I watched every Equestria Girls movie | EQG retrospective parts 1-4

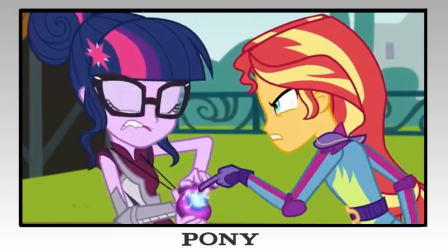[24:48]
It's more about the games themselves and the conflict between the main six and Psytwy.
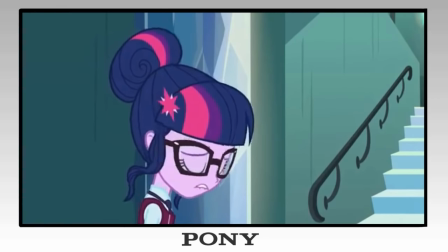[24:53]
Psytwy herself may be technically the same person as regular Twilight, but that doesn't mean she's the same character.
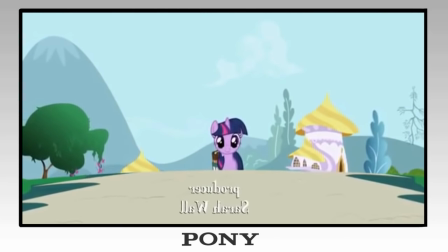[24:59]
Here, she's more like how Twilight was at the the beginning of Friendship is Magic, where she's more focused on her studies and making friends.
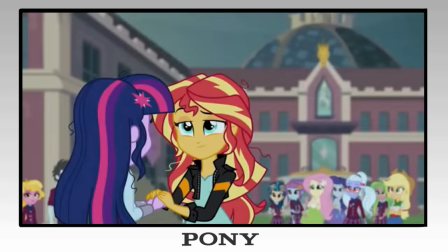[25:04]
It's refreshing to see a Twilight who's like this, who actually has room to learn and grow, instead of doing the same thing over and over again.
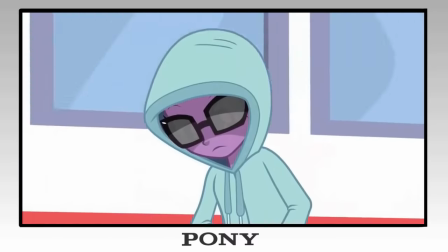[25:11]
I usually bring up the music at the end, but sometimes they'll give Satwa this little synth theme, which I haven't heard in any MLP thing ever. It's jarring, but I like it. At least it's something different. The main six though, yeah, those guys are all the same.
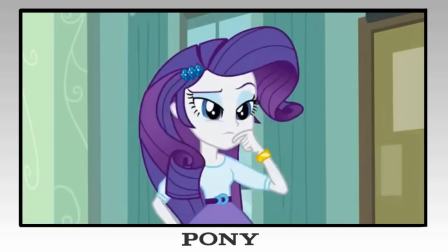[25:23]
It's kind of a problem I have with the series as a whole so far, but the main six feel really flanderized at a lot of points.
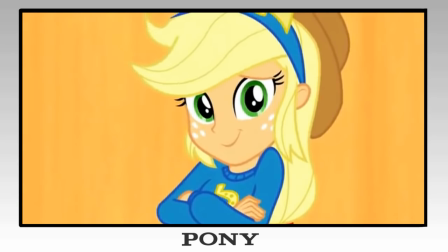[25:28]
In the first and second one, it was really bad, but here they thankfully tone it down.
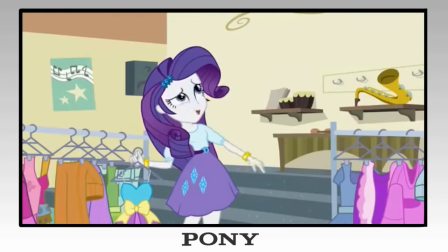[25:33]
Yeah, there are a few scenes where they pony up that feel out of place, like Rarity's bit with all the uniforms, but at least they have a good reason for that.
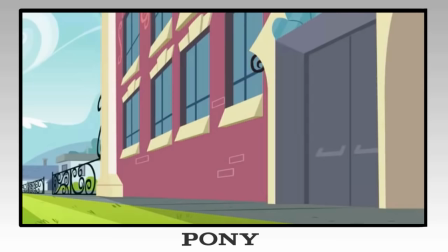[25:40]
Also, Pinkie Pie is still kind of annoying, but then again, they toned it down a lot more in this one. It actually feels believable this time when she does something all random.
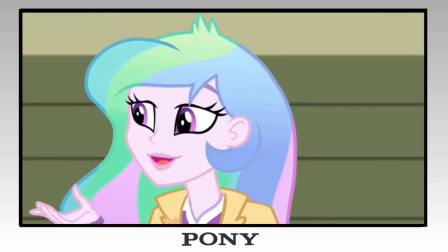[25:48]
Unlike in Rainbow Rocks, where it was integral to the story that Celestia and Luna stay out of this thing, the story actually calls for them being there since they need to watch over the games, which is nice so that the conflict doesn't really feel forced, where in the last one they just didn't know what to do with them.
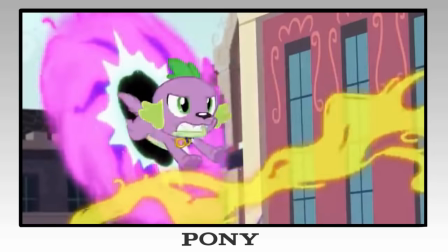[26:02]
Spike is also here. Instead of being a dragon, he's just now a regular dog that got sapped with magic. Dragon Spike is fine, but I just think Dog Spike is neat. Sunset Shimmer's arc finally feels complete in this one. I won't name any names, but compared to some other characters from MLP, Sunset's redemption is way more fleshed out and believable.
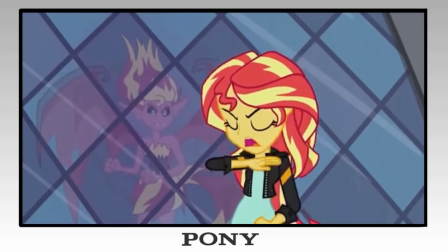[26:19]
The main six we're giving her is one part of it, yeah, but in the last two movies, Sunset has actively worked to show she's a better person, even standing up for new friends on multiple occasions.
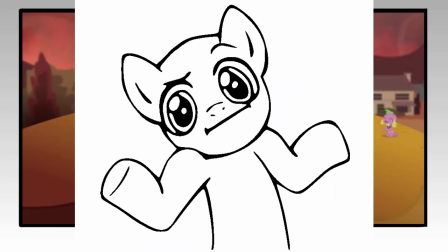[26:27]
Compare that to you-know-who, who's just like, uh, I'm a good guy now, and the main six are like, oh, okay, like nothing ever happened.
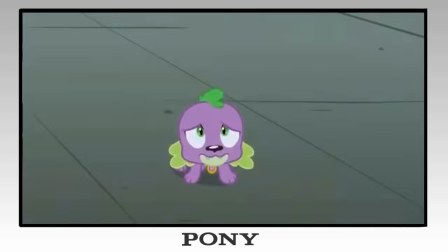[26:35]
Sunset really earns the title of hero after turning Saitoi to the good side. This time, Twilight is the bad guy, and Sunset has to use the magic of friendship to help her.
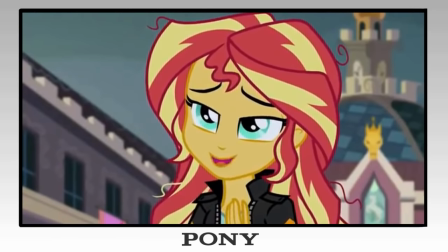[26:43]
You know, it's like poetry, they rhyme. Also, I like how it's the good guy doing the you're not so different, you and I thing.
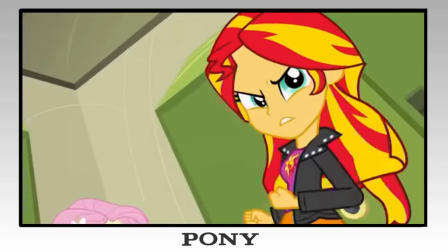[26:49]
It's really refreshing and kind of a nice subversion. Overall, I like how they turned Sunset from a really lame villain to a really likable protagonist in the span of like three movies.
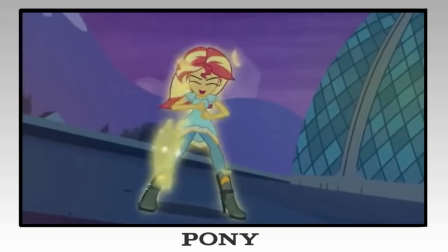[26:57]
In my opinion, it's probably the best redemption arc in all of MLP.
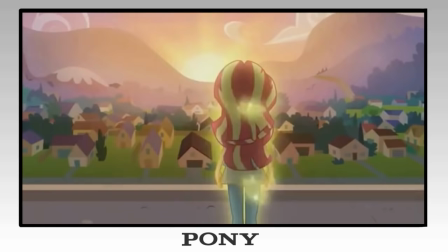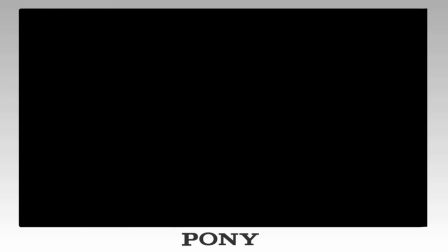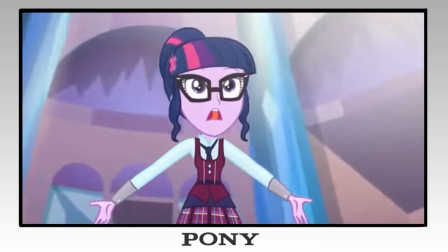[27:12]
The character animation in Friendship Games isn't Disney quality, but it looks like they're getting better at animating humans.
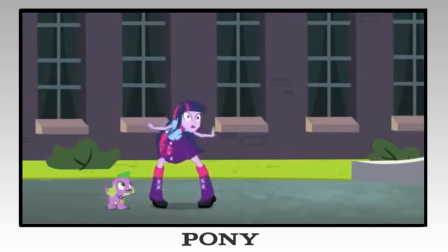[27:17]
The worst bits of animation in this movie are nothing compared to all the uncanny stuff from the first one.
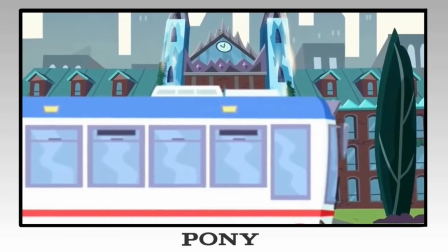[27:22]
The look of Crystal Prep 2 is really interesting, with it literally having crystals on the outside. But not only is that cool, I think the visuals are overall more creative in friendship games. Like Rainbow Rocks, the climax is where the movie shines.
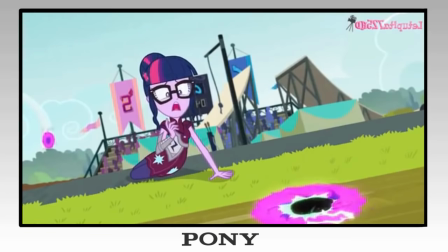[27:34]
The second part of the games and the ending in front of the school are a lot of fun. All the portals popping in and out with this big plant thing during the motocross race, that's super creative.
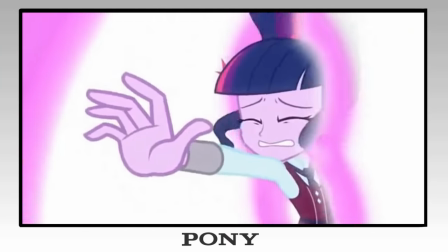[27:44]
And wow, they really had a field day with the ending. Twilight getting sucked into that big evil magic ball, all the portals appearing in front of the school,
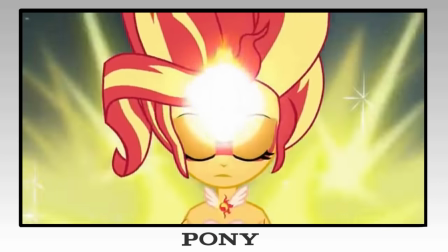[27:51]
the ground breaking, the transformations, I don't like the stupid Harry Potter fight they do, that was kind of lame. But still, they went all out, and the effects they used for the magic sequences, those are pretty sweet.
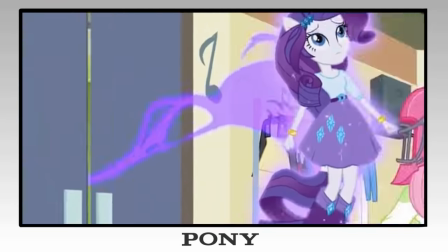[28:01]
They don't just reuse the style from the show, they go for something completely different, and it works in the movie's favor.
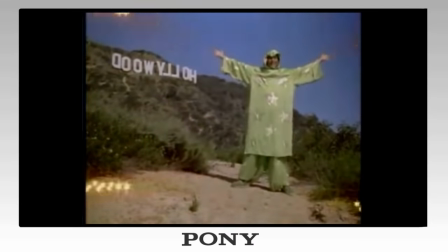[28:06]
These look like real effects you'd see in an old movie or something, like how they look drawn on top of the frame.
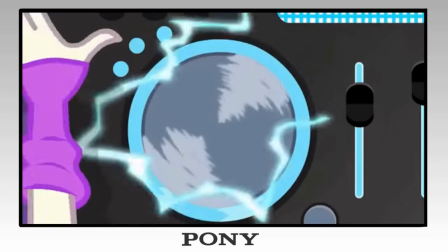[28:11]
It gives them a real nice charm. The intro and CHS Rally are two great examples. Fitting, seeing how those are the two best songs in the movie.
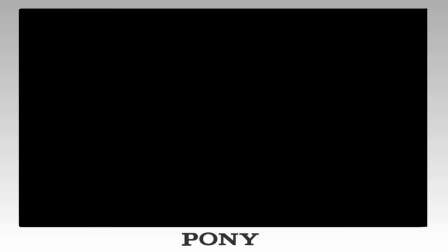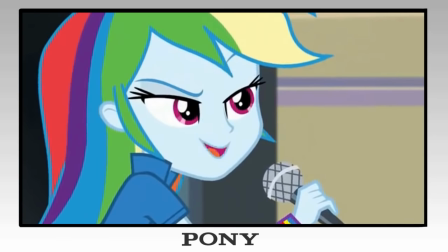[28:24]
Speaking of the music, I appreciate how they tried to go for a different style for this movie's soundtrack. It sounds more sporty.
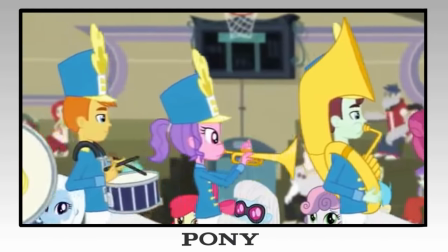[28:30]
Well, duh, it's a movie about sports. There's a lot more emphasis on percussion, brass, and a fair bit of chanting.
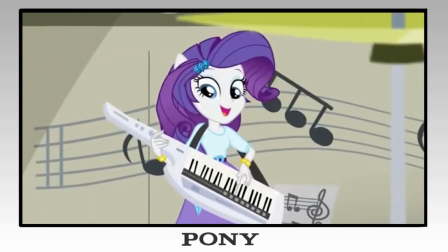[28:35]
They definitely feel more unique than some of the weaker ones from Rainbow Rocks, even if there aren't that many.
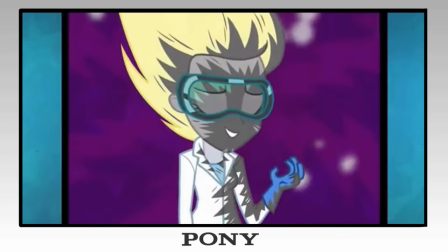[28:40]
They manage to use the songs to move the story along a lot more, like Akadeka or Unleash the Magic.
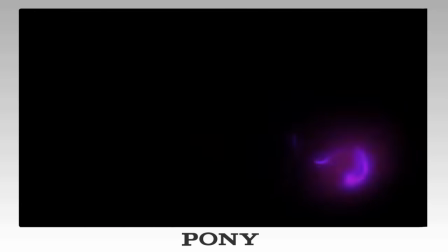[28:46]
My favorite, though, has to be the title theme. It does a great job setting up the whole vibe of the movie, and is pretty catchy.
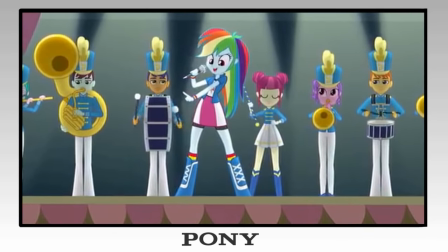[28:52]
CHS Rally is nice too, the different style they use shines in that one in particular.